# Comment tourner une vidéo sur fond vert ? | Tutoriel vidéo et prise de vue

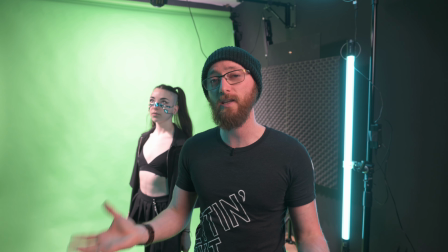Et le souci avec les plafonds blancs, c'est qu'on a la lumière qui va venir taper dessus pour venir se réverber sur le sujet.
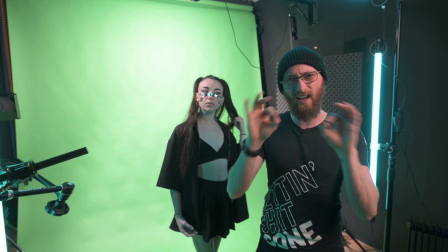Du coup, on va avoir les épaules et la tête avec une légère réverbe et c'est assez moche. Donc ce que j'ai fait, c'est que je suis venu ajouter
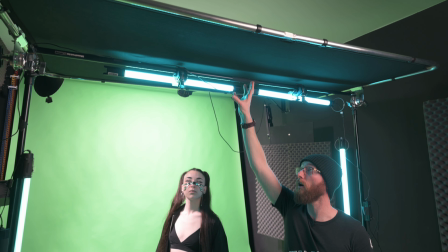un lastolite,
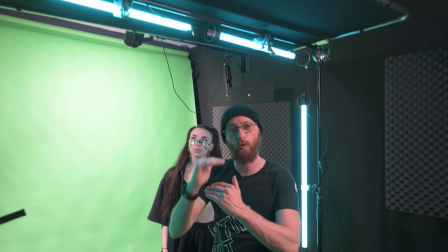ça c'est un lastolite 2x1 avec une toile noire pour venir isoler le sujet du plafond et ne pas avoir de vieilles réverbes toutes dégueulasses.
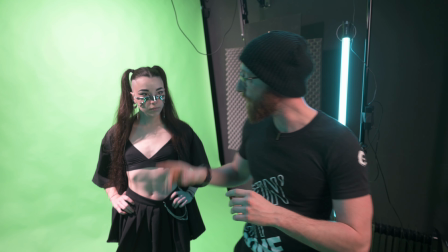Autre chose assez importante, il ne faut pas que le sujet, la modèle ou moi,
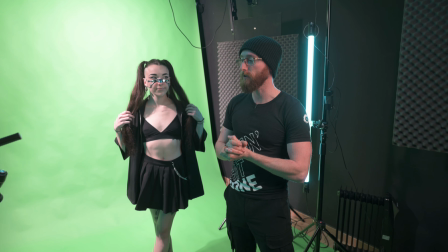ne portions du vert parce que en fait on va supprimer le vert et si on porte du vert, bah,
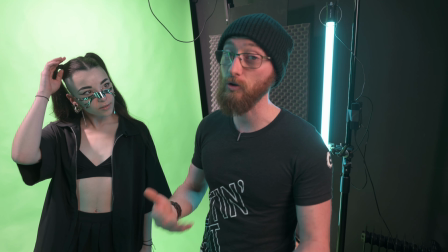ça va être supprimé aussi. Ça me semble assez logique, mais bon, voilà, je vous le dis quand même, on ne sait jamais. Sauf si on veut faire une cape d'invisibilité.
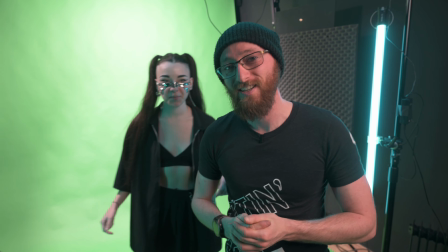Sauf si tu veux faire une cape d'invisibilité, c'est vrai. Dans ce cas-là, tu peux. Bon, et en ce qui concerne l'éclairage, Bah là, en fait, ça dépend.
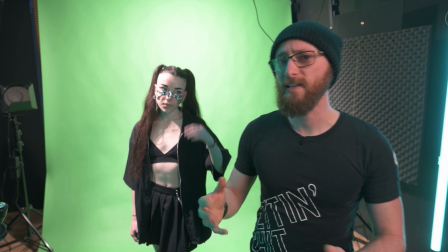Il n'y a pas d'éclairage type pour le sujet de votre fond vert. En fait, ce qui est super important, c'est de faire matcher la vidéo que vous aurez en fond avec votre sujet.
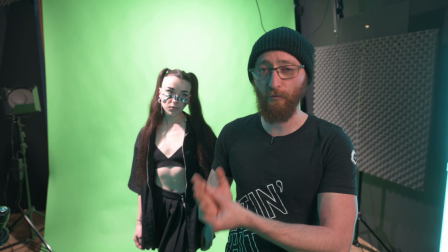Et pour ça, le mieux, c'est de choisir en amont les vidéos qui vont être en fond de votre sujet. Par exemple, nous ici, ce qu'on a fait, c'est qu'on a sélectionné les vidéos avant.
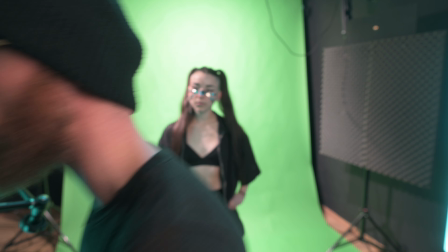Alors, je vous montre.
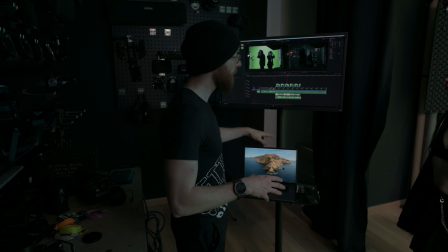Donc là, vous voyez sur la zone de shoot, j'ai un ordinateur avec DaVinci et un projet avec une timeline ouverte et directement les fonds que j'ai présélectionnés.
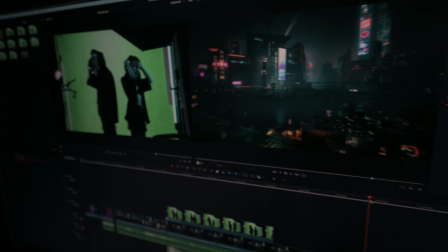Donc là, si vous regardez par exemple, bah, j'avais ce fond qu'on avait déjà choisi en amont du projet et un second fond qui est celui-là.
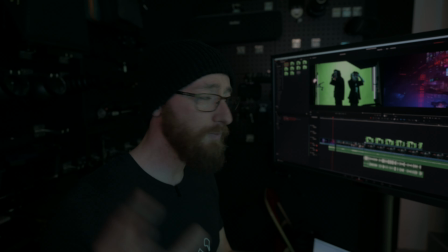En gros, ce que je vais faire, c'est que je vais venir faire matcher la lumière avec mon fond. Là, ça va être celui-là.
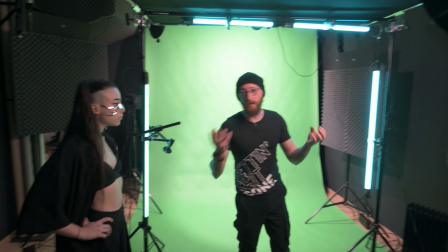Alors, comment j'ai fait? Donc déjà, on a une key light. La key light, c'est la base, hein, c'est ma grosse soft 200.
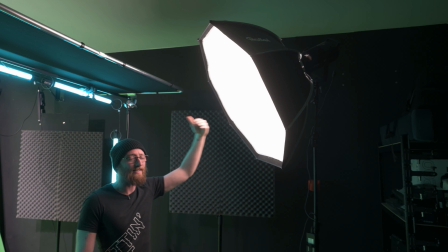Enfin, pour ceux qui me suivent, vous savez que j'adore cette soft 200. Et c'est celle qui va venir nous éclairer tous les deux quand on va parler face cam.
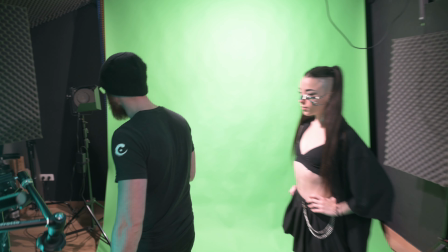Pour compléter la key light, j'ai une backlight. Parce que bon, il faut toujours une backlight, hein, c'est quand même la base. Hop, donc la backlight, elle est ici. C'est une lumière assez brute sur laquelle je n'ai pas mis de diffuseur. Parce que voilà, je la voulais assez vénère sur moi. Chose importante, ces deux lumières, ce sont des projecteurs RGB. Ce ne sont pas des projecteurs blancs.
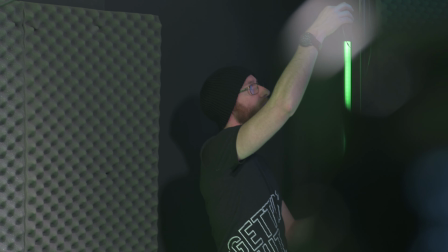Pourquoi des projecteurs RGB? Tout simplement pour que je puisse venir teinter ma lumière. Et c'est ça en fait qui va me permettre de venir avoir exactement la même teinte que ma vidéo de fond.
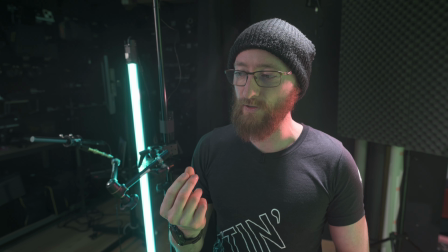Et ça, c'est peut-être le plus important. Avoir une key light et une backlight que je puisse venir colorer, voire même désaturer pour avoir directement la bonne couleur.
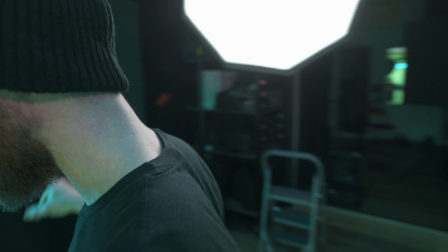Maintenant, on va passer au setup principal.
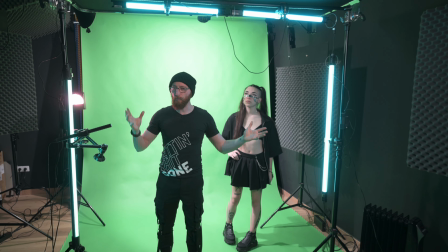Alors ce setup principal, en fait, en gros, moi, j'avais quelques problèmes avec juste une lumière en key et une lumière en back.
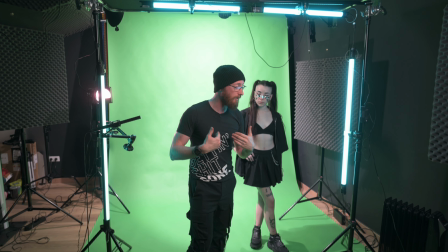C'est que, ben, vu que j'étais habillé en noir et... Bon, toi, ça allait, toi, t'étais blanche. Hein.
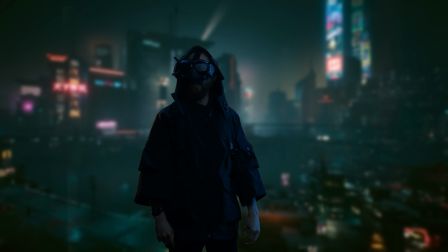Mais bon, moi, on voyait rien, il n'y avait aucun détail. Du coup, j'ai dû ajouter des lumières de top pour venir faire ressortir un petit peu le casque.
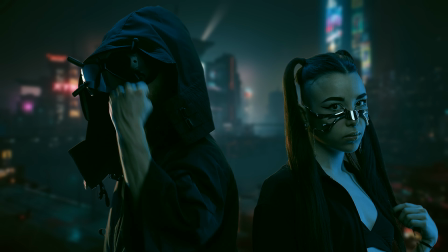Ça permet aussi d'imiter une lumière de lune ou alors de projecteur, des néons, pourquoi pas.
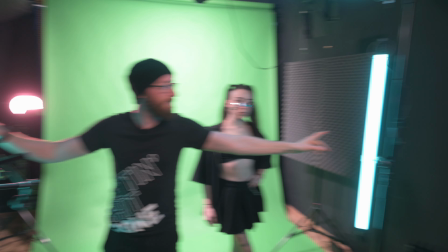Et ensuite, deux lumières en side, pareil, pour pouvoir venir donner du volume.
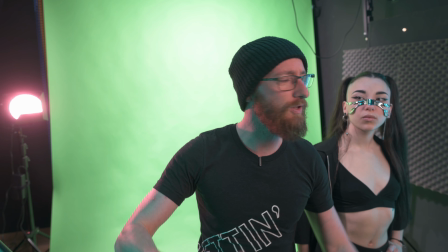N'oublions pas... C'est n'oublions pas, mais... Comment je parle? N'oublions pas.
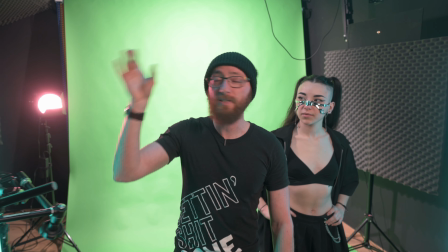Alors là aussi, tous ces tubes sont en RVB. Donc ça va me permettre de venir moduler ma lumière comme je le veux et de pouvoir avoir surtout différentes ambiances avec un même setup.
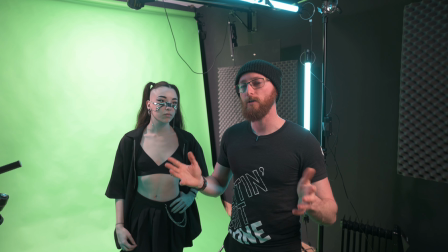Avec ce setup, ben, je peux faire à peu près tout et n'importe quoi. Mais là encore, attention, c'est pas le setup ultime, c'est pas le setup qui conviendra à absolument toutes vos vidéos.
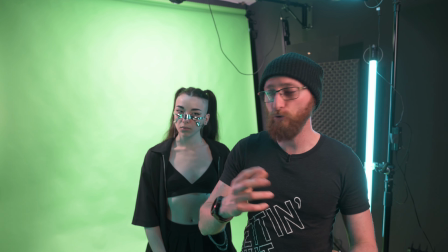À chaque fond différent, vous devrez adapter votre setup et adapter votre lumière.
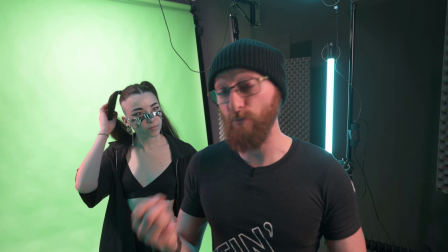Il n'existe pas un setup pour toutes les vidéos. C'est peut-être le plus important, mais c'est aussi le plus excitant parce que du coup, pour chaque vidéo, on est obligé d'innover et de refaire un nouveau truc et ça, c'est quand même plutôt cool.
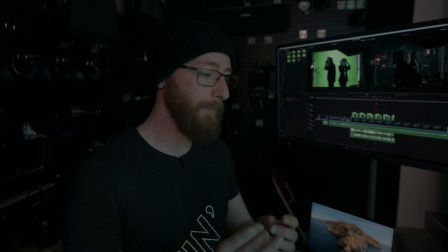Tous ces projecteurs RGB, ça vous permet de faire plein de micro-réglages dans vos lumières.
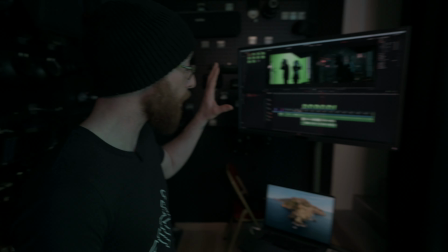Et pour ça, ce qui est indispensable, c'est d'avoir un ordinateur avec DaVinci sur votre zone de shoot.
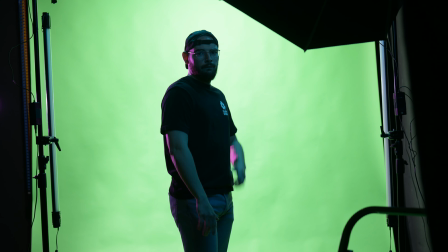C'est-à-dire que nous, ce qu'on a fait ce matin, dès qu'on tournait une séquence, on la mettait sur la timeline,
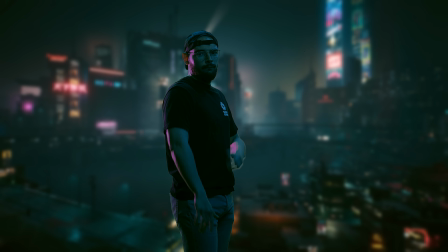on faisait un petit détourage rapide et un étalonnage rapide pour voir si ça matchait ou pas.
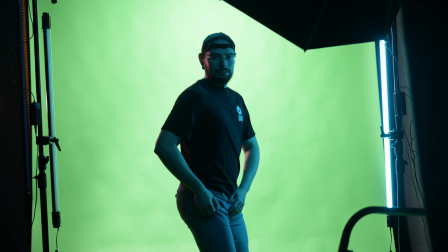Et mine de rien, ça nous a évité pas mal d'erreurs parce qu'au début, la lumière était beaucoup trop bleue, donc on l'a désaturée.
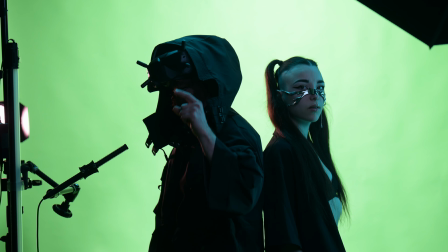Ensuite, on s'est rendu compte que on n'avait pas assez de volume dans nos personnages, du coup on est venu ajouter nos deux petites side lights.
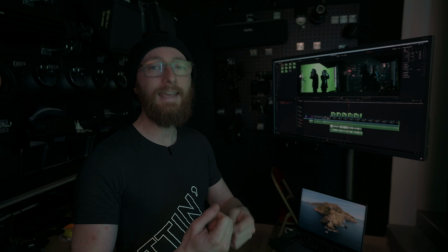On s'est rendu compte qu'elles étaient trop fortes, du coup on les a atténuées, et ainsi de suite pour arriver à avoir l'image parfaite.
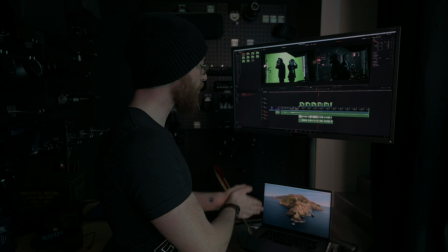Donc voilà, super important, avoir un ordinateur avec DaVinci sur votre zone de shoot.
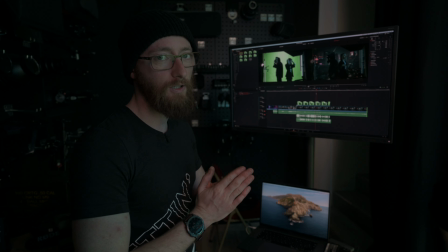Et